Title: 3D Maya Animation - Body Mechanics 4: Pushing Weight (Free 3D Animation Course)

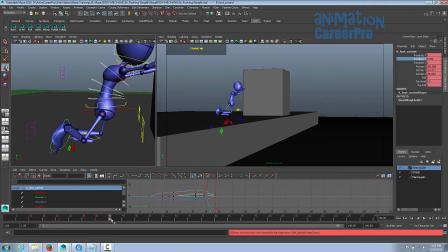[12:31]
So I'll just select the foot, I'll go to this anticipation pose where I have his leg starting to come forward, and I can just middle mouse button and drag back to the previous frame and hit S, and that'll bring it onto the hold. What we could do is just flatten the foot out, make that into a quick step.
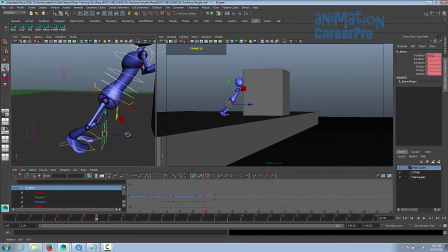We'll just select the foot and the knee control. We just changed. Alright, so the foot's just going to slide forward, but we can put the step in the graph editor by breaking those tangents like we did before.
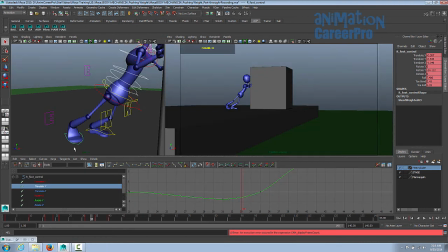[13:04]
So we're going to go to the translate Y of the right foot with the right foot selected. So we'll just select those two keys. I got my time marker placed right in between those two keys where his foot slides forward, and we'll break the tangent. You can grab both handles, just select the box for both handles at the same time and middle mouse button, drag up, and you can see that foot coming up.
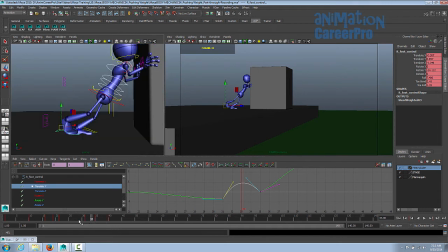[13:24]
And that's just going to be our step. So if we slide over that on the timeline, you see he takes the step.
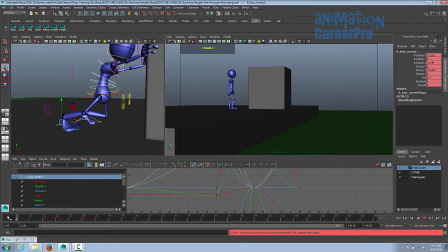[13:31]
So we'll get him at more of an angle this time. See, the angle we had him at before was something like that. So we'll get him angled a little bit more in toward the box. He's pushing harder this time. So here's his anticipation, then we'll just give him 2 frames.
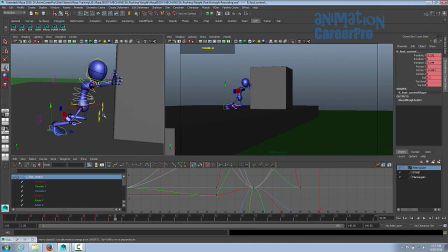[13:44]
You could give that a 2-frame cushion as well. Right now we'll just go right into it.
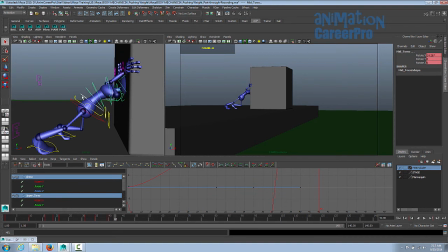[13:51]
And we'll work on the center of his body again.
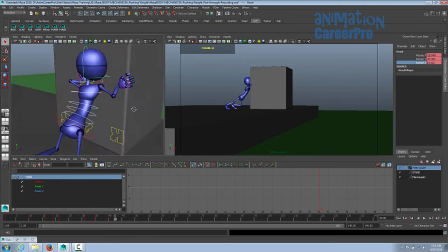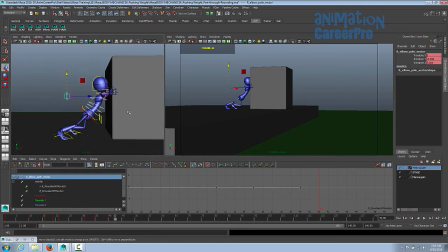[14:05]
So you want to get that elbow up so that it looks like he doesn't have to use as much of his upper body strength.
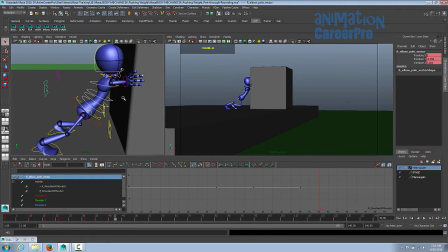[14:10]
Of course, it's all upper body strength. It's also legs, but with the elbow down, that would cause him to use to be forced to use more of his arm muscles. So he's really trying to use his upper body weight.
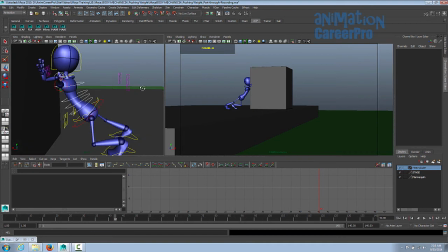[14:20]
So by getting that elbow up, it makes it look like he's trying to use his weight rather than rely on his strength.
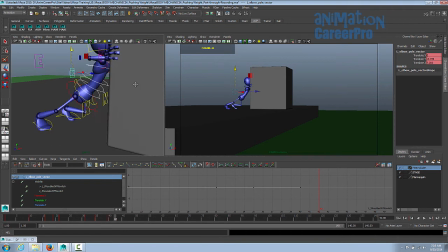[14:27]
And it just shows more effort in the character. All right, so let's key that pose. That's only 2 frames down the timeline, so let's see what we got here. Alright, so you see him shifting his upper body right into this thing.
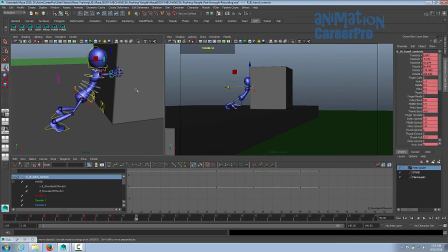[14:41]
Alright, so I'm going to go 8 frames down the timeline, and let's start actually pushing. So that last push that he did is going to actually have an effect.
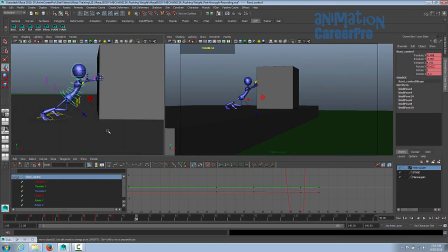[14:52]
Okay, so what we're going to do now is we're going to set a series of poses where he's just going to be taking his steps. And he won't have to take too many because we can see the box is already near the edge, so he'll probably have to take about 2 steps, and then he can just give it a final push.
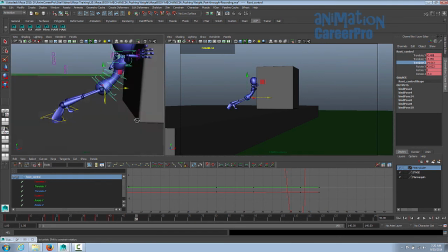[15:11]
So we're just going to keep him in that pose and just work with his legs really, and just bring his continue bringing his root forward. All right, so let's step with this leg. So for these steps, they're just going to be really small, quick steps.
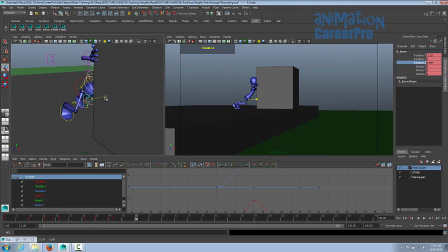[15:27]
He's using his legs to push as well, so he doesn't want any one of his feet off the ground for very long. And you want to keep this line of action through his body angled on an extreme angle toward the cube, because he's using his body weight to push it, right? So we want his body weight leaned into it as much as possible.
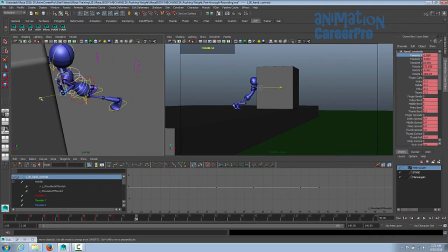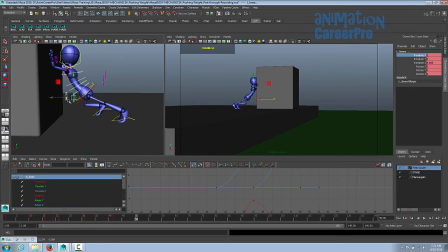[15:48]
So because we're animating him off the position control, you have to keep bringing these knee and elbow controls forward with him.
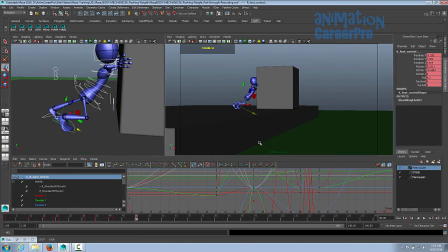[15:56]
All right, so let's key that. Every time I set a key pose, I always just scrub over on the timeline. I just scrub over to see what I've done. Okay, that's cool. So I'm going to go another 8 frames. We'll step with the other foot. I'm just setting a key there to mark it.
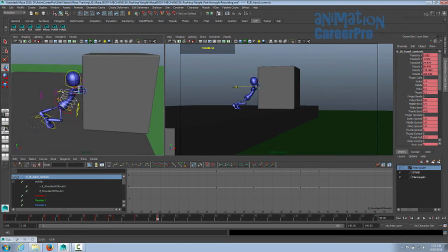[16:15]
Alright, so we'll grab the hand. First thing we'll do is just grab the hand control and move it as much as we need to.
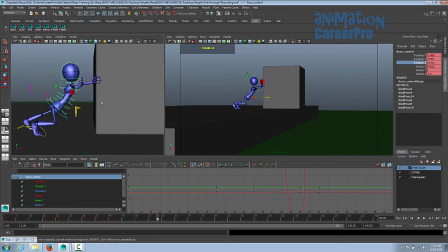[16:22]
And then let's move the root. Just get him back, get his head back against this thing.
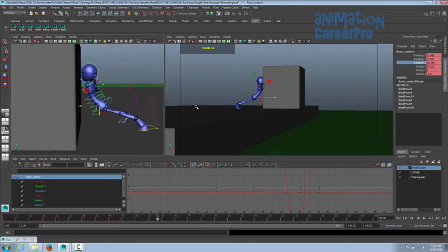[16:28]
And then we'll get that hand over.
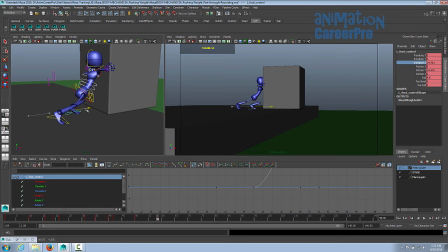[16:33]
And then we're just going to slide that foot up. So you want to get it up somewhere behind his torso, or somewhere behind his pelvis.